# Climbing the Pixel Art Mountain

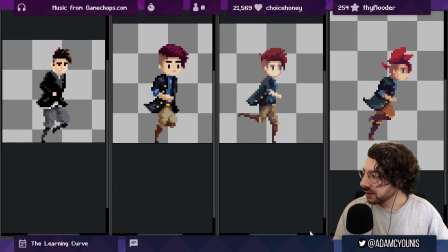[27:05]
It's not bad It's certainly not distracting which is fine. The torso is also like very stable This is probably the worst part of this thing. It's like all of this is kind of like Almost perfectly still except for like the very edges here and then the arms swinging
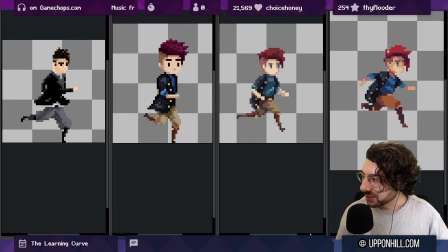[27:23]
The problem Beyond the proportions like what the hell is the waist doing so far down? The problem is that that this process of animation so i this is like one of the first pixel art run animations that i ever did the problem with
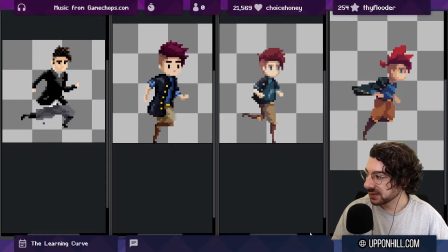[27:37]
this is that there's so much more motion in the arms and legs and no motion here that it's quite obvious that there was really only
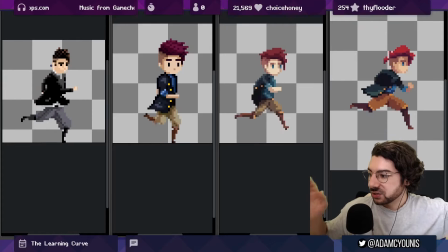[27:46]
one keyframe drawn for the chest right and then i just sort of like drew some arms and legs in different places and then called it a day
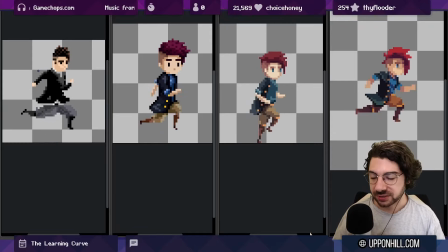[27:55]
i had animation experience before doing pixel art animation so i knew how the beats needed to be you can see all of them are quite good with the actual beats like the the cadence of them the bouncing they all
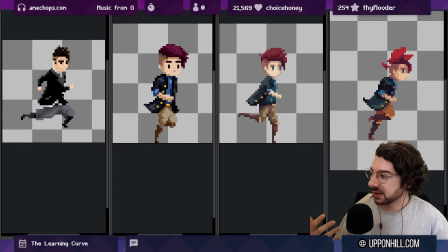[28:07]
feel reasonably good but as as a work of pixel art this
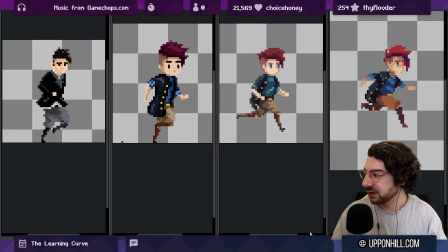[28:12]
one really struggles because of how stiff it is in the parts where the
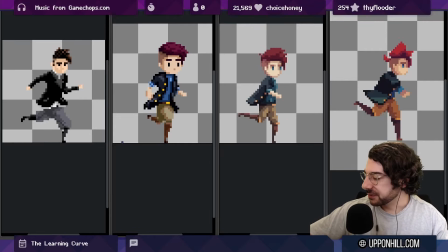[28:17]
keyframes are the same now in the next one so this was done in 2015 you can see i'm trying to do a little bit more so there's a bit of a character design change we've got the coat now we've got the coat shifting and waving with animation which i really like i think that's a good touch uh we've tried to do some more with the hair the
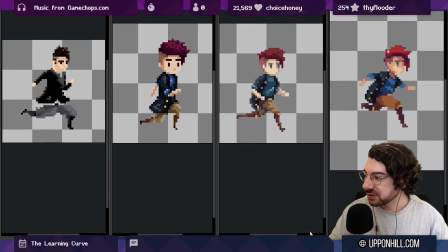[28:35]
arms actually have like a level of depth to them so like the forearm gets all the way to here and it's flat and it's facing away from the camera or perpendicular to the camera but back here it's foreshortened and it's facing down and that's good right we've got a sense of depth there
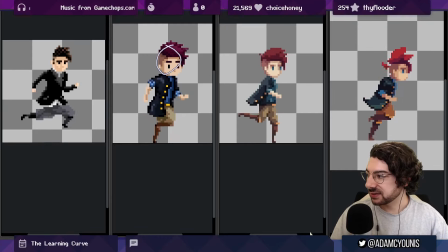[28:54]
it's a bit 3d now the face on the other hand is very stiff it's it's more stiff than the previous one which is a problem so it looks like the body is moving kind of like this way like 3d a little bit but the face is like you know front on kind of
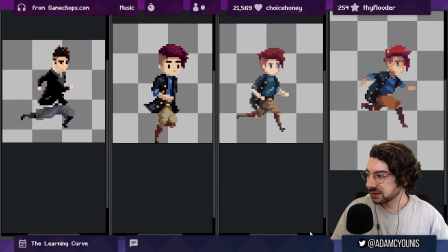[29:10]
like looking more towards us and that's a problem obviously the the colors are all over the place i'm just starting to experiment with color like here was all just gray here it's like okay let's do some stuff but I'm being very literal with the colors here like this yellow is just like over
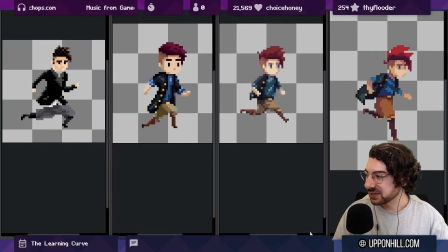[29:26]
the top And shading as well. You can see like the shading is just it's a bit confused This is essentially down to the fact that I didn't have a process for The color or for the animation in general.
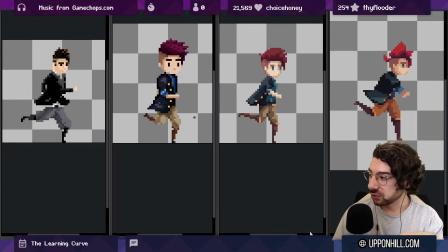[29:40]
I was just animating still frame by frame I'd go you know draw the whole picture and then go to a new frame copy paste the picture change some stuff
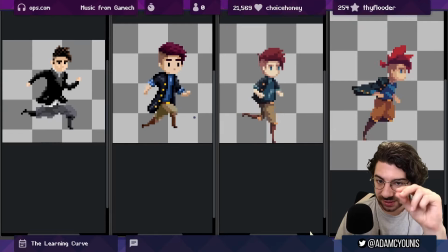[29:49]
and then try to you know adjust pixel
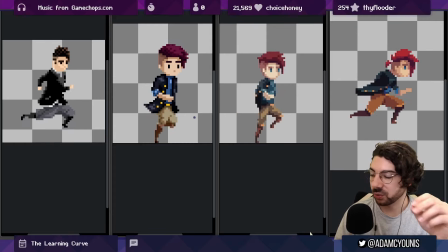[29:54]
by pixel the little bits that i wanted to look different on the next frame there was
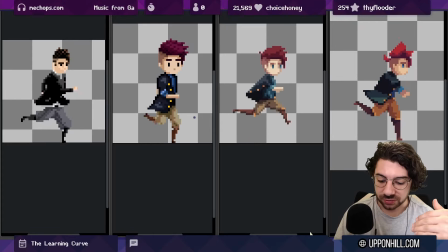[29:59]
no there was no framework there was no draft phase uh in
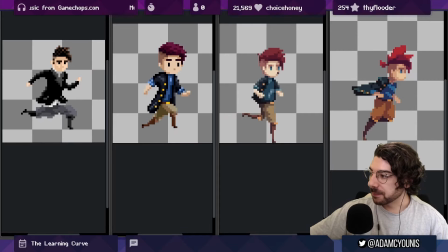[30:05]
the process at all so next one over uh more character design changes more palette changes i i think this was done in 2017 and it's the first animation of the of the set that I'm still kind of proud of like I
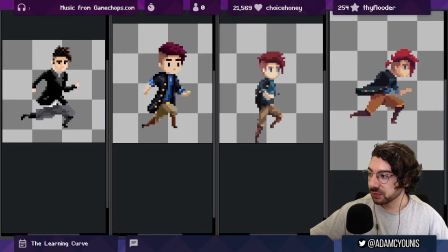[30:22]
still think that there's a lot in this that I like like a lot in it one would be like the way the shirt folds move as the
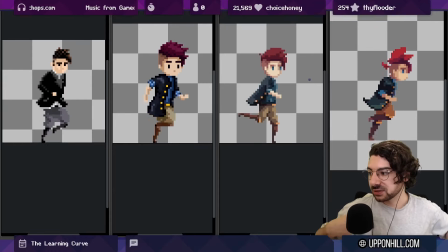[30:30]
character's running you can actually see like different bits picking up light as the torso twists which is kind of interesting the coat has a really nice snap to it as we run there's still problems with depth and perspective so the legs are a lot more
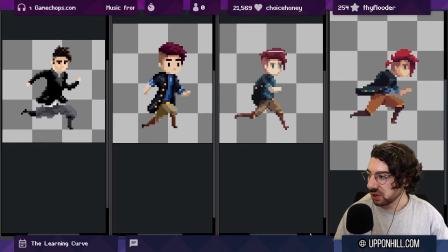[30:47]
horizontal than the chest and there's still not a lot happening with the head it's quite stable the posture is very upright